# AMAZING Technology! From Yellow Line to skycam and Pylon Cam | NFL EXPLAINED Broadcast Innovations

And, you know, I still think about it all the time, that I think it's still unique in any sport and any broadcast, live audio coming off of a mic from on a player in every single game we play.
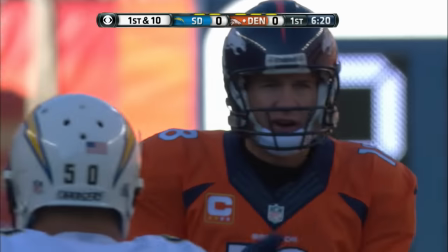2476s
You think about kind of Peyton Manning, Omaha.
Omaha! Omaha! Omaha! Omaha!
That was this. That access is what makes our game so different.
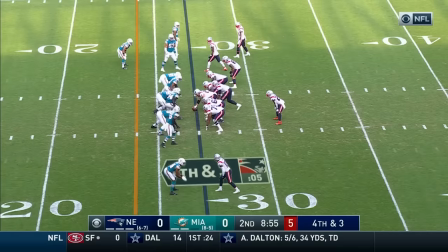2487s Hey, Scooby-Doo! Scooby-Doo! Scooby-Doo, where are you? I'm here to make this fun.
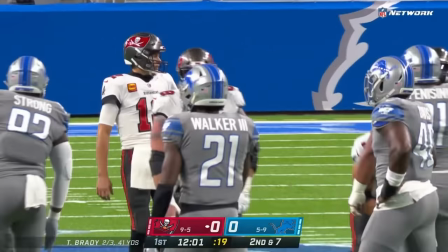2493s
Centers screaming line calls. Shift left, while Tom Brady is back there screaming, 54 is the mic. I still dig that after 25 years. I like that stuff. 53. No, I'm not the Brooklyn. I'm not the Brooklyn. Oddly enough, those microphones rarely get destroyed in the game.
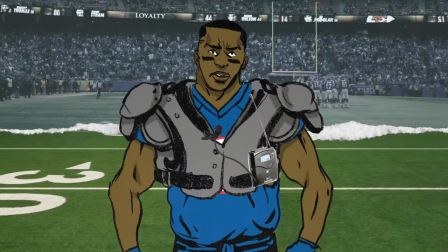2513s
They get destroyed upon removal. If a team is mad, if a team gets angry after a loss,
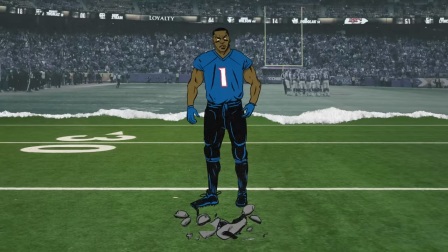2523s
wires get torn way more than microphones get destroyed.
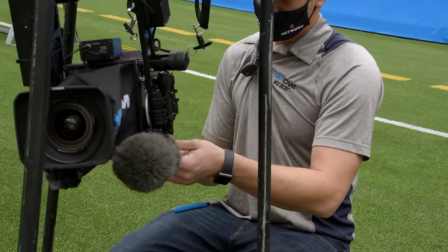2526s
NFL broadcasts can employ over 180 total microphones, all to bring you this.
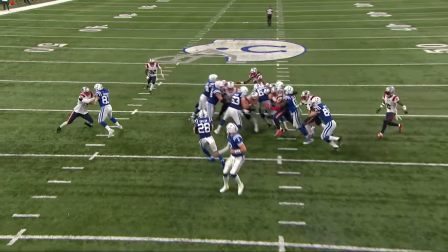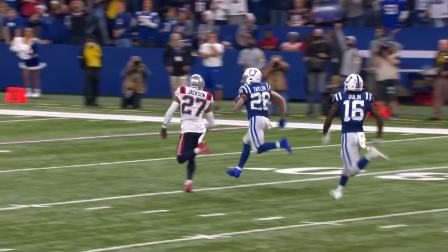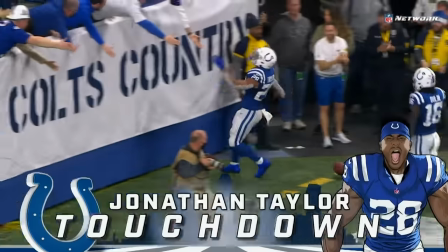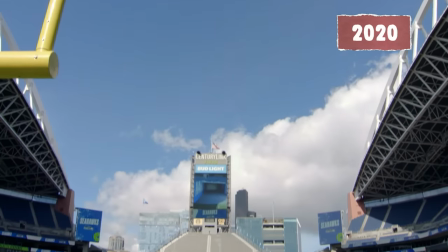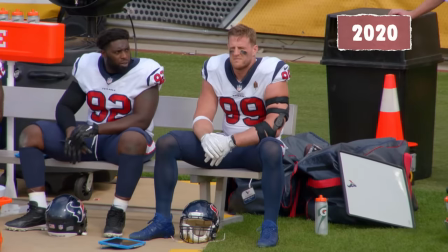2556s This is weird. Is all good? Dead silence? No, it's just dead silence.
The other thing about audio is listening to the crowd, because one thing that the pandemic showed us was that listening to a game with an empty stadium,
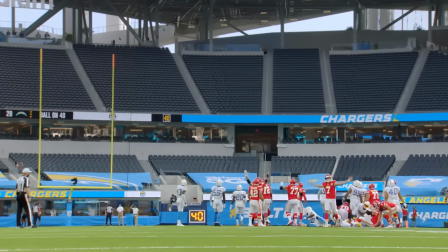2572s
it just doesn't have remotely the same excitement as a crowd full of people.
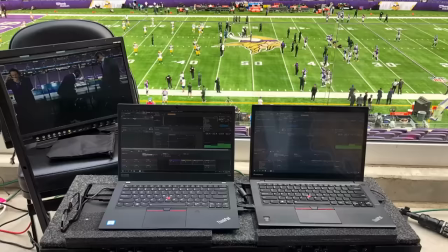2578s
In fact, ourselves and the NFL ended up pumping in crowd noise for that reason, and it helped a lot. But from that experience, we started wondering if we were paying enough attention to the crowd.
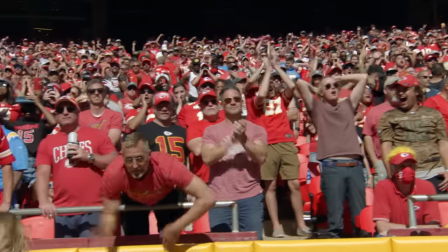2589s
One of the current thoughts, trying to make that crowd sound more dynamic.
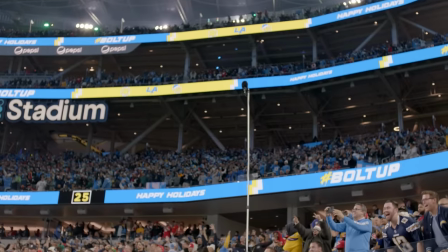2595s
They have crowd effects microphones around the stadium. The immersive experience of actually sitting amongst the fans, they get that and they do a tremendous job.
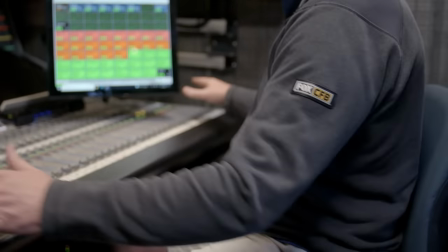2604s
So this one has 72 channels on the bottom layer.
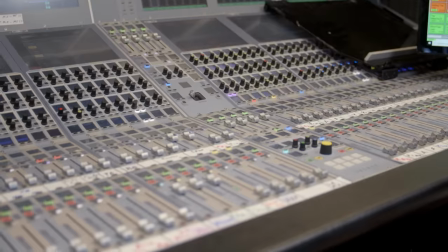2608s
It has 72 channels on the top layer. And then it has 12 layers deep.
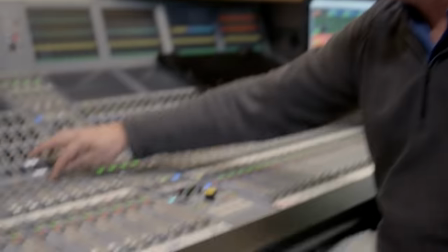2614s
You can call through all the different layers to open up and do different things.
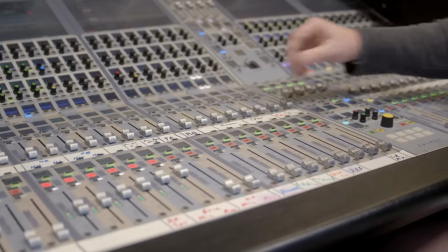2618s
So we have a lot of capability on this console. We have 6 parabolic microphones, which are the dishes that you'll see on the sidelines. And that's what picks up all the crunches and hits and impact and whistles.
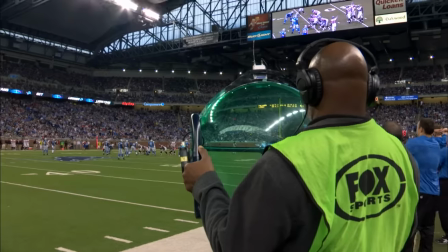2630s
It can pick sounds up further away.
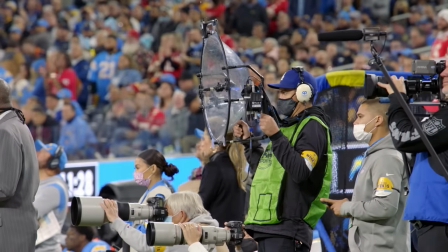2632s
And just the way the focus pattern is of the microphone, you have to point the mic at a certain spot and it only pick up that area so it doesn't pick up all the other ambience.
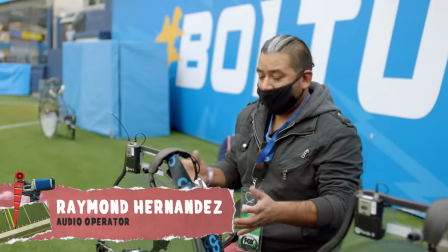2640s
This is essentially a big old ear. And the focal point is right here.
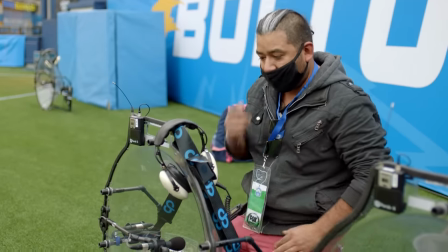2645s
So it's catching everything and focusing it in on the mic. Since they're directional, we have to prep our operators to
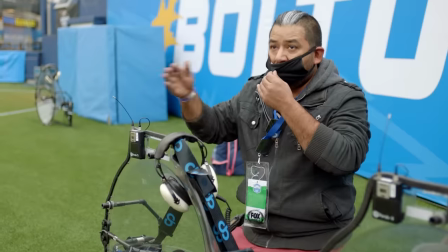2655s
not follow the ball, but anticipate where it's going to land. One element that our production team truly loves is the doink, and that's when the ball hits the upright from a kick.
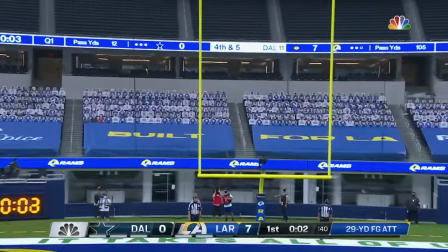2667s Toward the upright. Oh. Is off the upright!
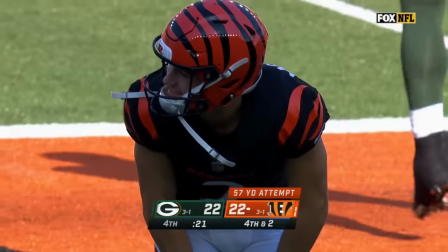2673s No good!
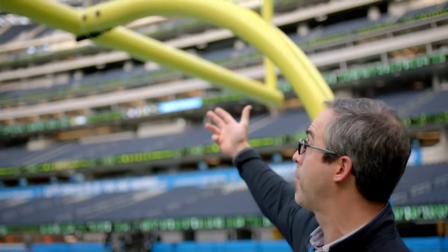2674s
Sound of that, it comes from a microphone that we place on the bottom of the upright, and it just basically is picking up the resonance of that post.
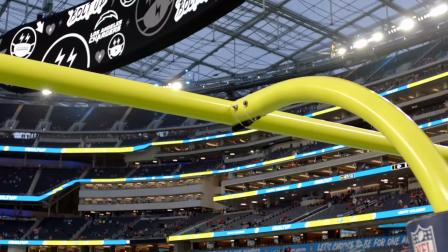2685s
All wired, and I run it straight off of the post, and I actually connect it to one of our end zone cameras. And if you look in that room right next door, that's where my submixer sits. So he's the one that brings all the actual sounds in the game itself from the field.
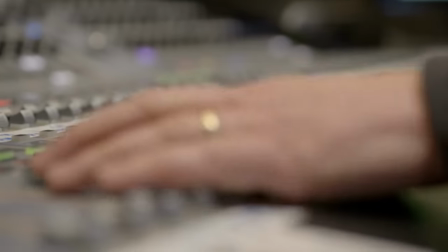2700s
So he's mixing those parabolic microphones with camera mics. He has the enhanced audio, and then he'll do a mix of all the sounds of the game. He feeds me, and then I bring the whole final package together, what goes out over the air.